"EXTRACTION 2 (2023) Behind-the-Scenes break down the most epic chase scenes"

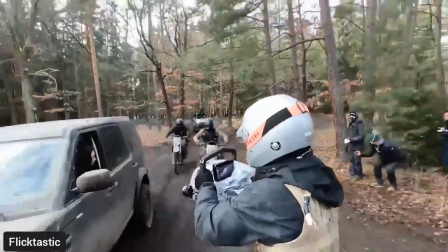0s
We're in the car, someone's driving it, someone's on top of the car, there's other cars and motorbikes, ATVs and so on flying around and smashing into each other.
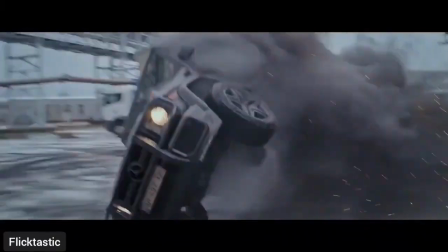6s
It's a nerve-wracking experience.
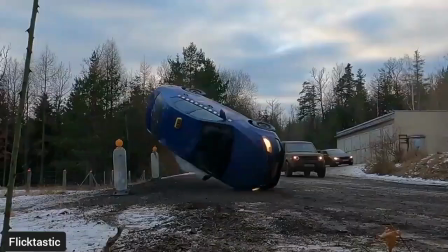8s
We spent months perfecting this and kind of putting all the pieces together and building this sequence shot by shot, piece by piece, moment by moment.
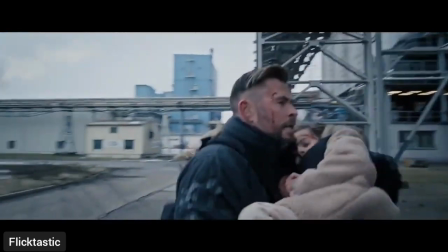17s
Today I'm going to be taking you through a scene in Extraction 2, shot by shot, so buckle up.
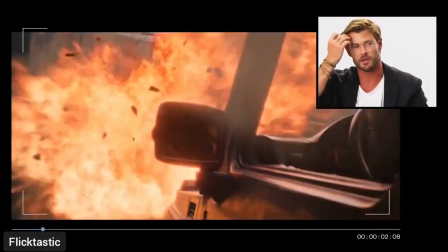26s
In order for all of this to work, this 22-minute sequence, it's not obviously one take. There's a lot of wipes.
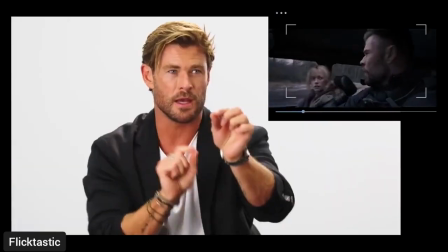31s
The trained eye might be able to pick where these handoffs are happening. I can't most of the time.
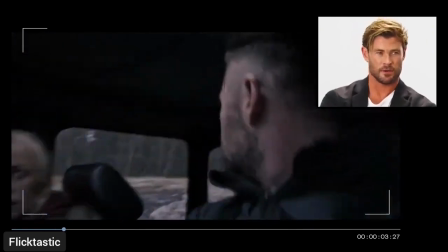36s
Sam's going to articulate all this a lot better than I am.
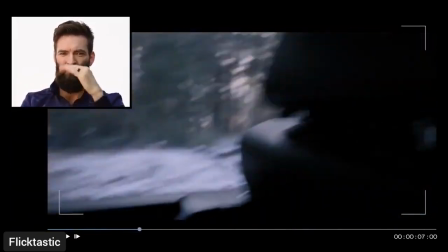38s
You just have to find like what lines up the most, what's the least amount of work for them to roto, or it's just finding that right moment where you catch gold.
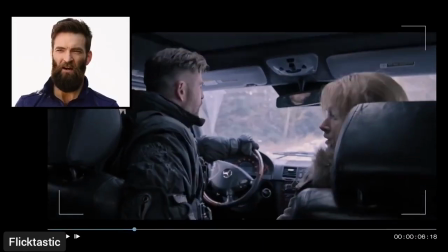45s
And so it was just me handing it off to myself in another shot. So now I'm in the car, and this is like a contortionist ballet. I'm all over the place. I'm falling down, banging my head, I jam my finger, but it lends to the chaos of the sequence.
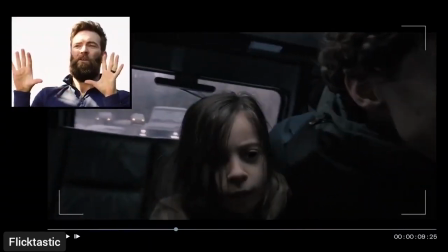59s
Now I'm moving backwards, shimmying so I can get a close-up of Chris, and then start to push the camera out of the car.
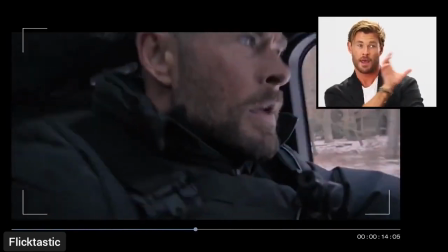65s
I see the camera's been handed out the window there.
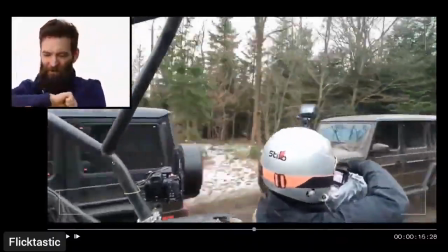68s
So I'm reaching inside, I pull it out, I have to grab it, so now I'm operating with my arms crossed, but I kept the car in frame for the crash. And there was a guy in that car. This guy's built from something pretty special.
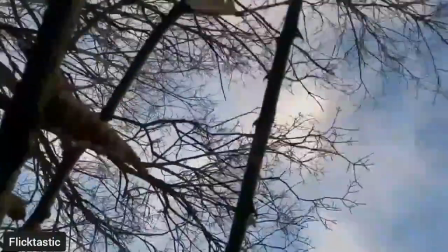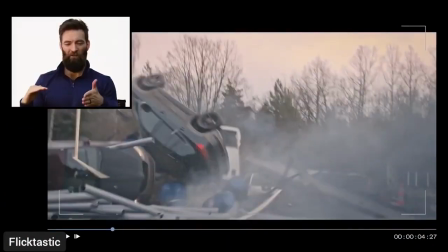91s
The original intention was for the car to hit the pipes and then flip over.
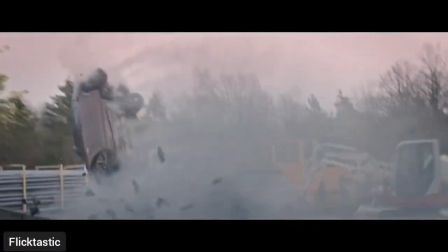96s
But for whatever reason, the driver hit the button a little too early and landed on top of the pipes, and they scattered in a much more exciting visual display. So we went in and talked with visual effects. Can we put something in there?
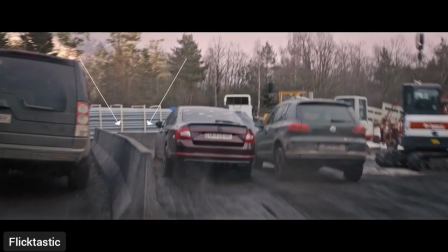107s
And so we added the K-rail to the shot to cause it to flip like that and then land on the pipes. And it came out pretty cool in the final product.
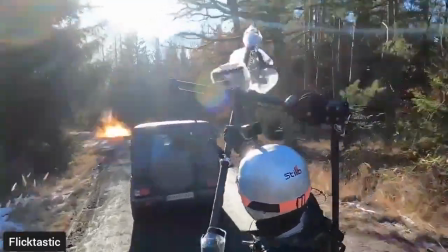118s
Those are real practical effects. Our special effects team was great. They did real explosions there, and so we wanted to get as close as possible, and it gets hot when you get that close.
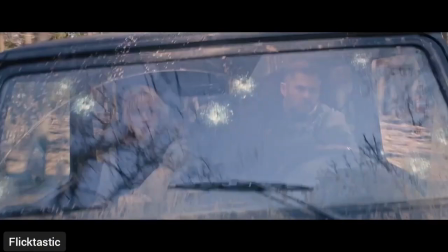127s These men are killers.
Yeah, so am I. Yeah, we actually came back and shot this a few different times just to add in a little more interaction,
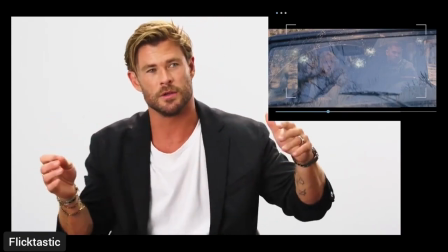134s
a little more dialogue between the characters, because you need to keep giving it context,
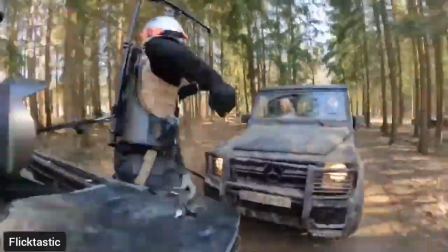138s
and no matter how cool and exciting the action can be, you've got to keep bringing it back to, or grounding it with, who's the character you're watching, what's his relationship to this, what are the stakes here beyond what you're seeing.
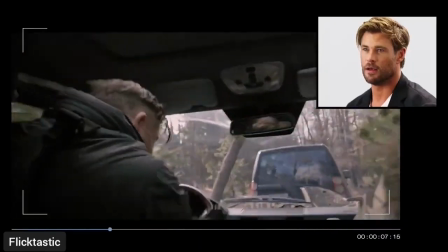151s
We've got real riders there, and see ya, goodbye, boom.
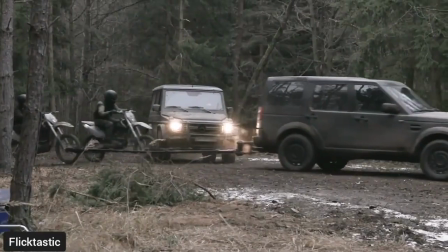162s
You have these two motorbikes on tracks being towed behind that vehicle, and then someone actually drive into those bikes. Now, there's a moment, if you look really closely, where not a lot of people ride the motorcycle like that, and it gets a little shaky, but we had two bikes and two dummies on them.
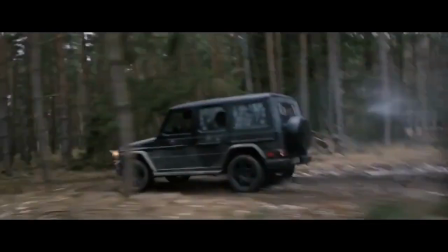178s
I just love throwing in things like that.
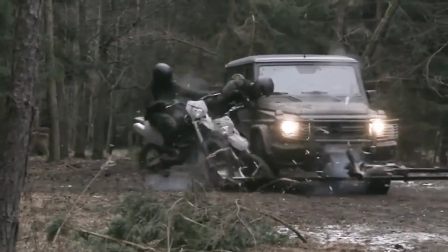181s
It's a throwback to me from, Jim Henson to the Westerns of the 50s and 60s where dummies falling off of cliffs.
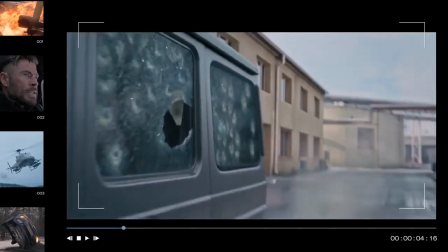188s
It's just such a old school way of doing something like this.
Bravo team, with 2 mics out, get ready for exfil.
I really wanted to see Chris Hemsworth as the car flips over.
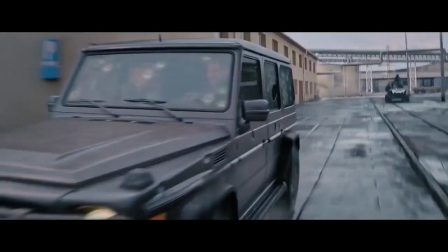198s
The way to execute that was, with blue screen to keep it safe for Chris, and then when that explosion happens and the car starts to tip, we had a hydraulic lift on the car,
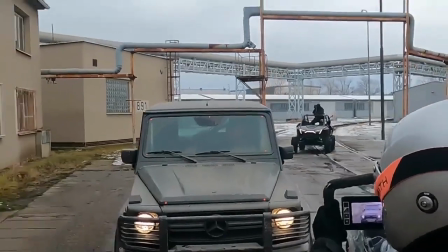205s
so it starts to tip on the blue screen, and then during that motion, we stitch to practical location, practical stunt driver actually flipping the car over. I was standing on the side of the set watching this, and he got out, shook it off, thumbs up, and on we went.
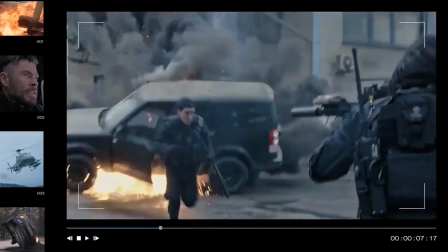222s Girls hurt, we gotta move!
A real firebomb going off and a real car flipping with our actors.
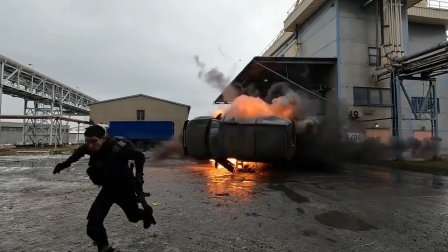228s
Both those actors had to move at the right time in order for not to get squashed themselves.
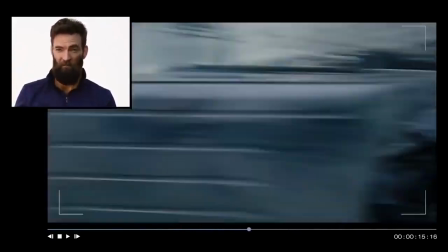234s
Adam Bessa and Gulshifteh Farahani right there near 10 feet from that explosion. I think we must have done about 20 takes through here, and I'm carrying the little girl.
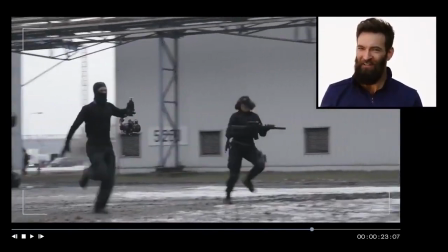241s
Chris is like, I don't want to run anymore. I'm like, I'm running with you, man. I'm right there with you. This was the most painful sequence, funny enough, out of all the things I'd done.